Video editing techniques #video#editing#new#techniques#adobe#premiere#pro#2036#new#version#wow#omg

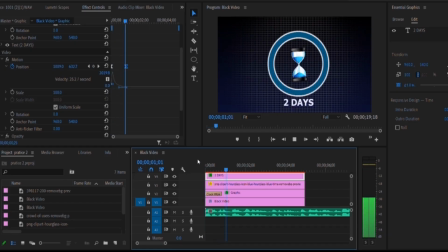[32:53]
Since we have gotten this animation, select everything and backspace.
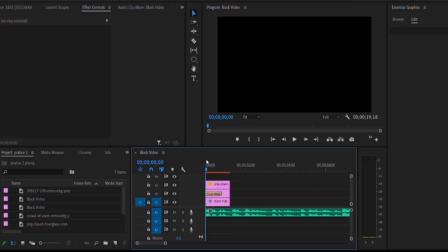[32:59]
So now let's play it again.
In the past 2 days, okay, I made $1,000.
Okay, now it said it made $1,000. Now let's do something now.
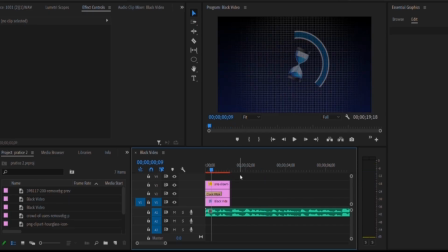[33:12]
Let's now move all this together, make them smaller, and we'll leave space for us to introduce another thing. So now what we want to do in the next step is that we'll make the money you make to appear in a corner.
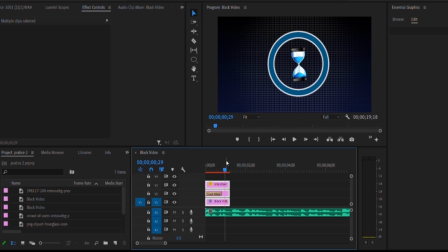[33:29]
So this one will leave the screen partially, allowing that one to enter. So now because of that, we have to move all this together to one side of the screen, and then we'll introduce another one to the next side.
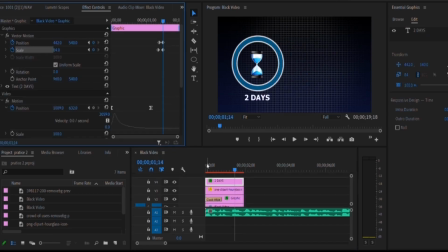[33:42]
So now let's do that.
The past 2 days, I made 1,000.
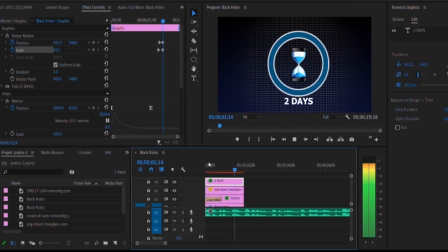[33:47]
Now it makes sense. Now this is looking a bit abrupt. It's moved plainly. So now let's make that move in smoothly by easing in and easing out. So by easing out on this, by easing out on this, then we're easing in on this, and then we're easing in on this as well.
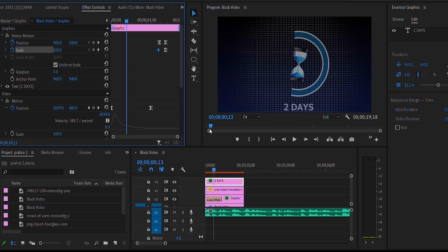[34:09]
To make it faster, I can just group them and then tap ease in. Oh yeah, that'll be far faster. So now we have gotten a neat, clean in the past 2 days, I made 1,000.
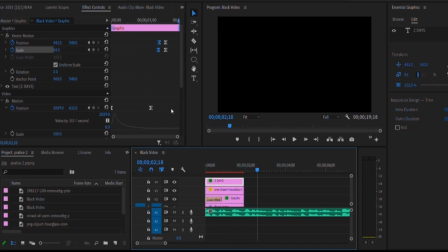[34:22]
Okay, so we did this for these 2 days. That's why it's looking, or for the rest rather. So we just ease out, then ease in. Let's do that for this one as well. Ease out,
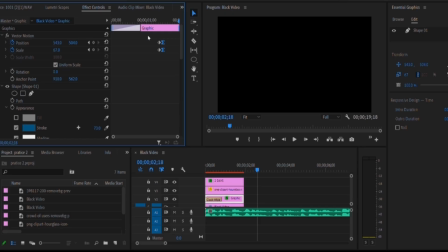[34:45]
and then is in. So now let's play it again.
The past 2 days, I made $1,000.
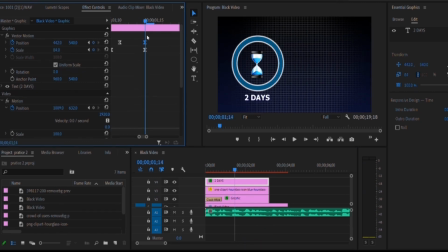[34:59] $1,000.
Now we can just simply, let's go back to editing because we're in the essential graphics panel. So let's go back to our editing panel, and here we'll tap on,
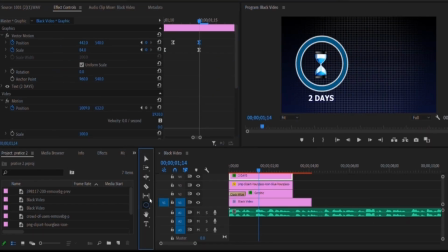[35:08]
then we'll select pen tool here, or let's select rectangle because it will be easier to animate. Throw the rectangle here. Go back to, you can just type V, reduce it a bit, click on the shape layer, then we'll see something called path.
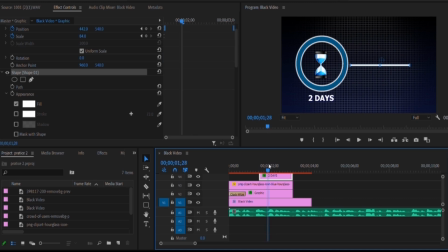[35:27]
For this, keyframe the path here, and then go back in time and change it and make it now very good. So now don't forget to ease in and ease out for. So let's play it again.
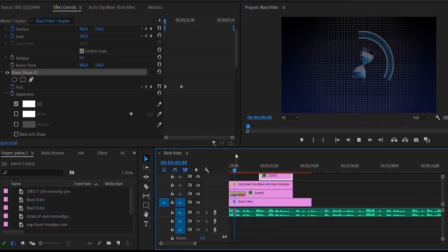[35:42] Past 2 days, I made $1,000.
Good. I guess it's a bit slower. Let's make it faster by dragging it closer to the previous one. Then it will be faster. I made $1,000. Okay, I guess a bit longer. So let's make it shorter. Good. Let's hit again.
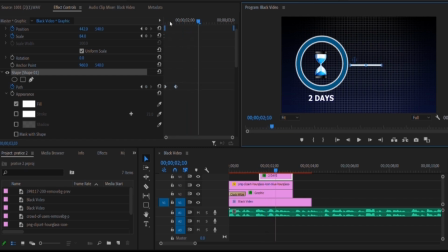[36:01] Made 1,000.
So we're going to drag. You can just simply copy this. Okay, so for us to scroll up, we're going to click on Control and then scroll.
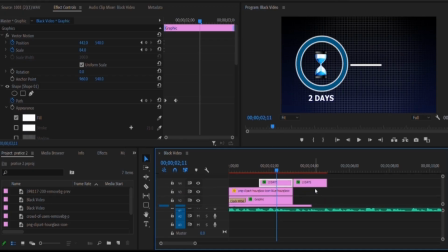[36:16]
So now let's drag this over here. Said it made edit this further in the essential graphics panel.
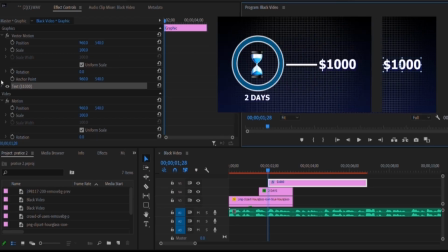[36:23]
Or we can just simply toggle this down and then you reach the essential graphics panel. Now what we want to do is we want to put it inside a background.
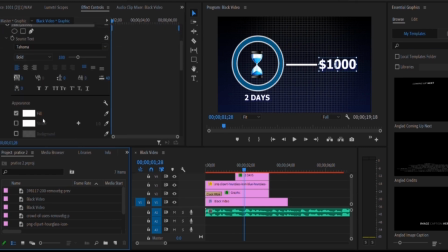[36:31]
So for us to do that, let's toggle this on and let's give it a background. So since we are dealing with white and blue with black, let's focus on that to make it harmonious.
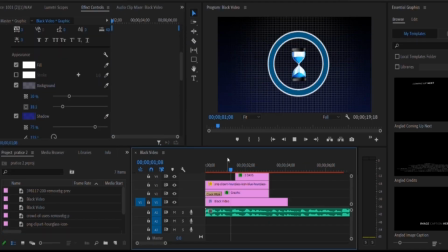[36:41] So I made 1,000. Days. I made 1,000 days.
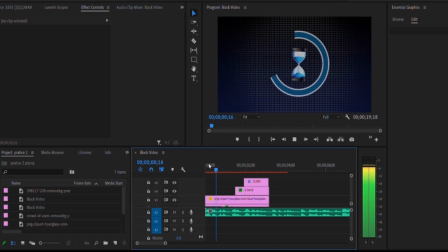[36:48] I made $1,000.
Okay, now that's very good.
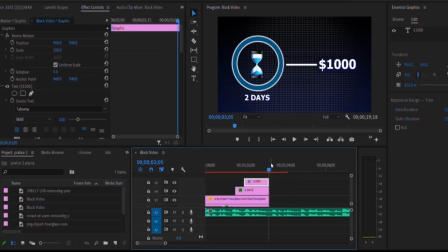[36:54]
Now for us to make this, we can do it many ways, depend on your creativity.